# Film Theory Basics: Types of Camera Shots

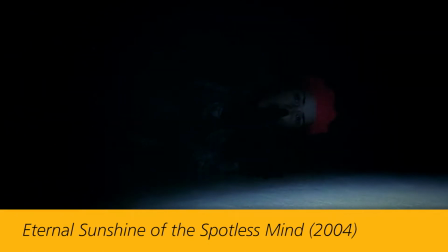0:10 Films are constructed with a few types of camera shots, each of which has its own purpose and effect on the story.
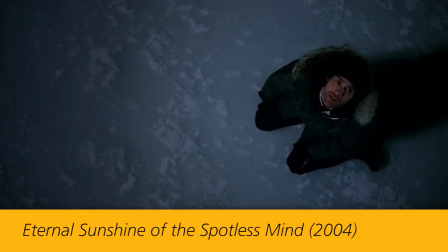0:16 The different shot types can be used in combination to craft the narrative and to shape the experience of the audience.
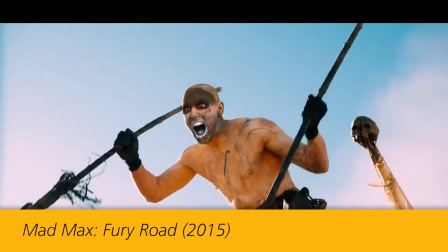0:22 There are many variations of shots, but being familiar with the following will set you up for most shooting situations.
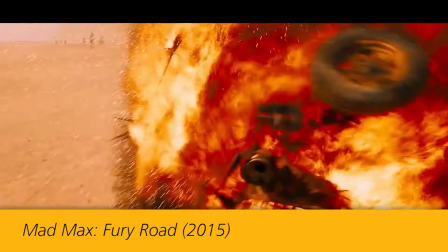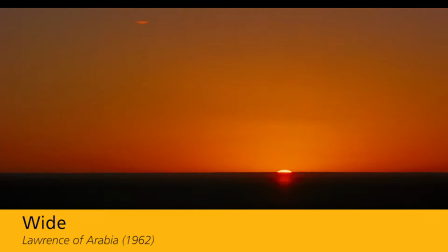0:35 Wide shots, also referred to as long shots, have the largest field of view.
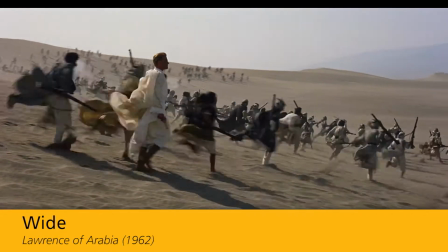0:40 There are a few uses of wide shots, such as to show a large area,
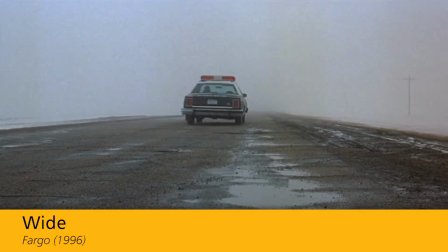0:47 establish a setting, or to capture subjects from a distance.
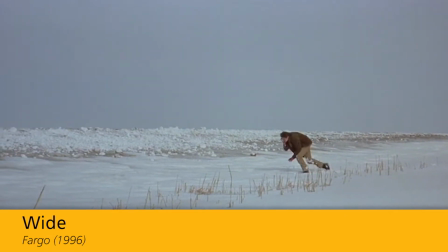0:52 Wide shots of subjects typically frame most or all of their body.
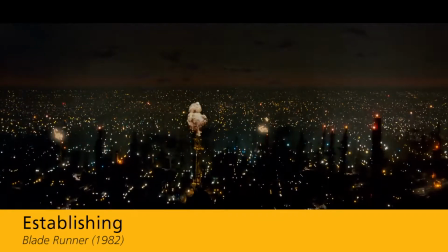1:00 Establishing shots, which are typically the first shot of a new scene, show the location and approximate time of the setting.
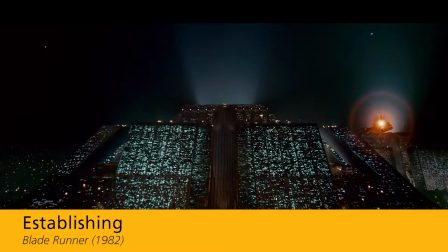1:07 For example, establishing shots may be the outside of a building or the general landscape that's relevant to the scene.
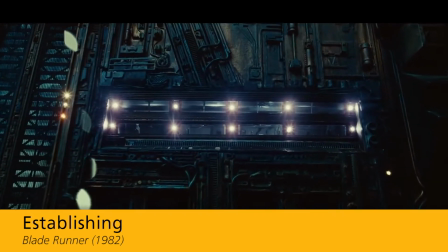1:14 The amount of light is a good indicator of time. Establishing shots are typically done with a wide.
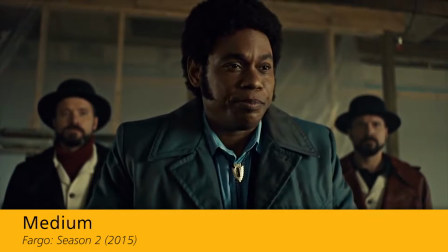1:21 Is this why our once great nation is going down the crapper?
Medium shots are tighter and have a narrower field of view than a wide.
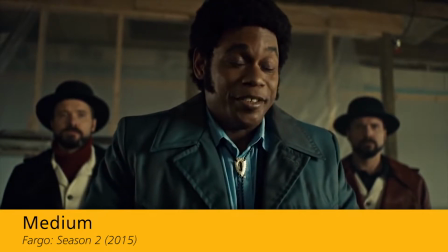1:30 Mediums are typically used to shoot subjects and frame them from the waist up.
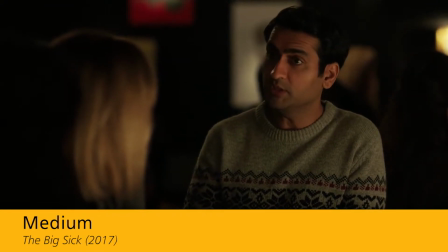1:35 This framing is meant to simulate the approximate range of a person's body that's focused on in real-life conversations.
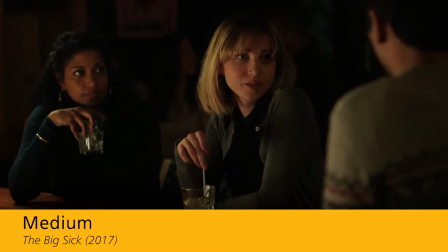1:42 Although they show less overall information than wides, mediums show more detail by making things larger in the frame.
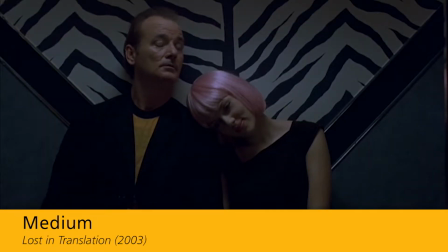1:49 Mediums are one of the most commonly used types of camera shots.
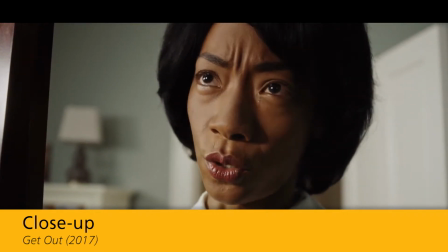1:57 Oh no.
Close-up shots tightly frame a subject or object.
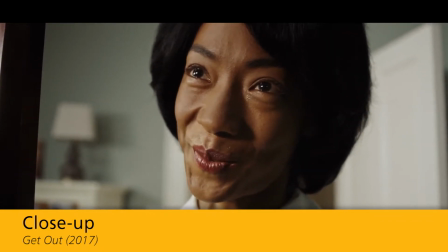2:03 Common close-ups show a subject's face, a detail, or an important prop.
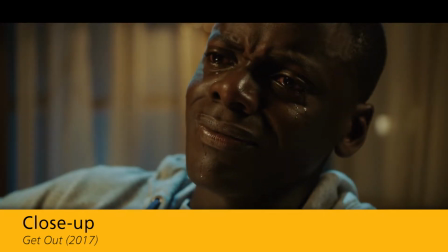2:09 The size of the subject in a close-up, which fills most or all of the frame, emphasizes its importance.
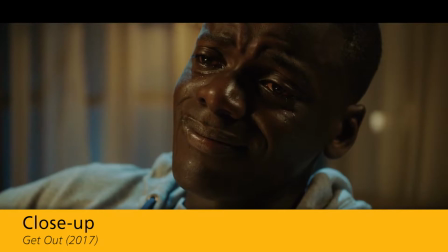2:16 Close-ups are a go-to for showing emotion because they can clearly capture facial expressions.
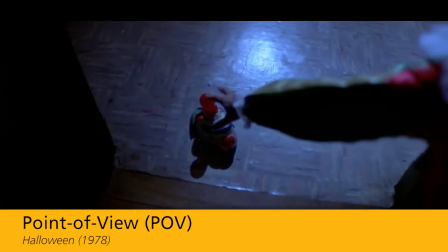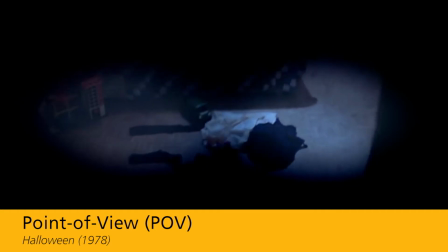2:27 Point-of-view shots, or POVs, show the view from a subject's perspective.
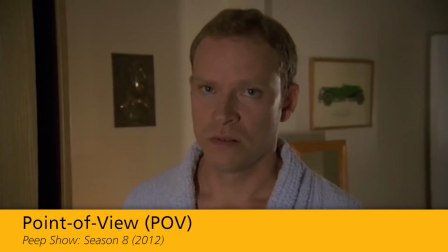2:32 POV shots allow the audience to see through the eyes of a subject, which can create the illusion that they are the subject.
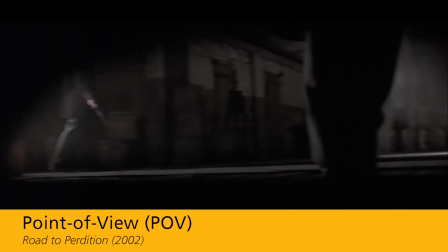2:40 With this subjective perspective, the audience can't see anything happening outside of that view.
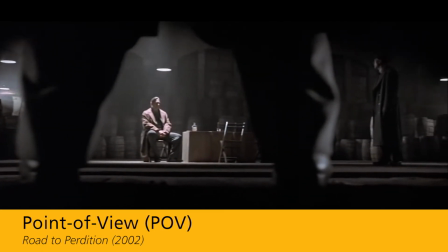2:45 This restriction makes the scene more personal and can also create tension and mystery.
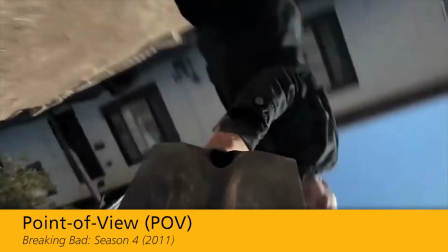2:52 POV shots can also show the view of inanimate objects.
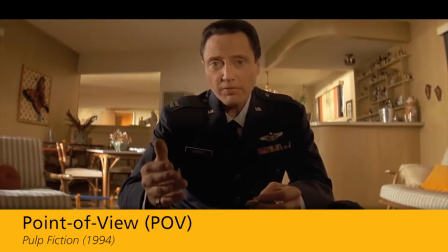2:55 Both subject and object POVs can make the audience feel a bit powerless and remind them that they are witnesses instead of participants.
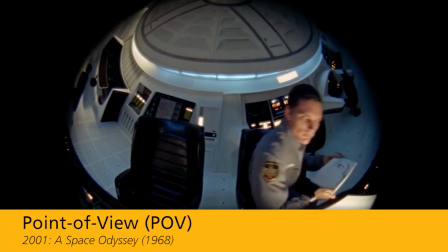3:04 They can also offer a different angle of the subjects.
That's a very nice rendering, Dave.
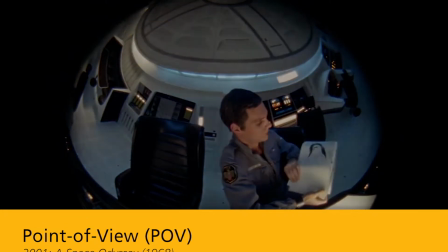3:11 I think you've improved a great deal. All right, I'll show you.
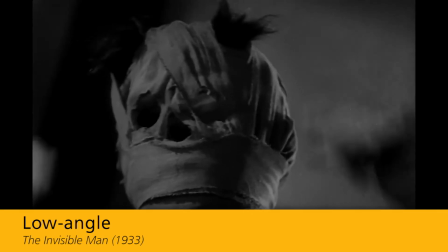3:17 Low angles are shots in which the camera is positioned below eye level and angled upwards towards a subject.
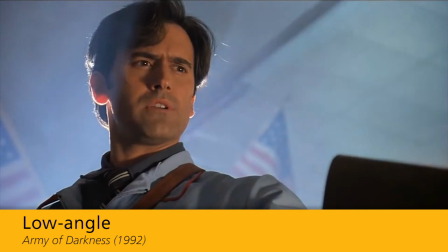3:24 These shots can make a subject look bigger, which makes them look more powerful. Low angles can be used to make a subject look more heroic or menacing.
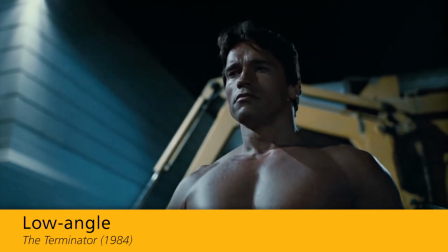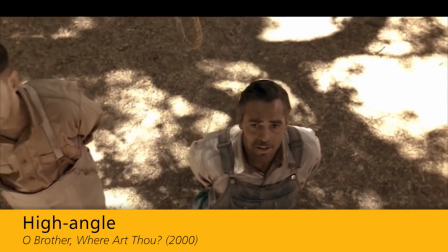3:37 I've been separated from my family for so long.
High-angle shots are from above eye level and angled downwards towards a subject.
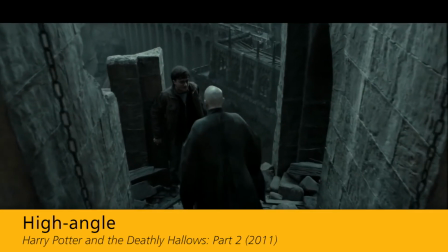3:45 This type of shot can make a subject appear smaller in the frame, which makes them seem less powerful.
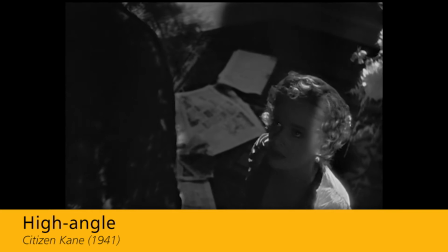3:50 High angles can be used to make subjects look weak or vulnerable. Low and high-angle shots can also indicate perspective for point-of-view shots.
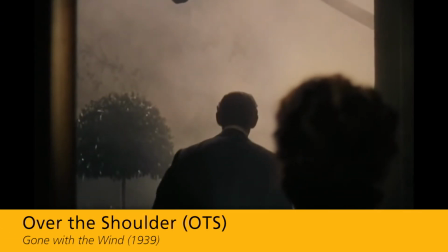4:00 Frankly, my dear, I don't give a damn.
Similar to a POV, over-the-shoulder shots are used to show what the subject is looking at.
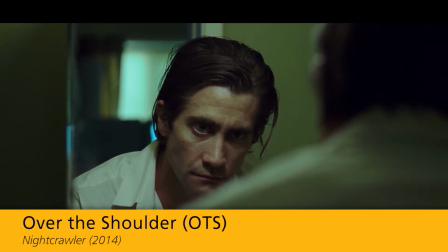4:09 Over-the-shoulder shots are positioned slightly above and behind the subject's shoulder, and show part of the shoulder and head in the frame.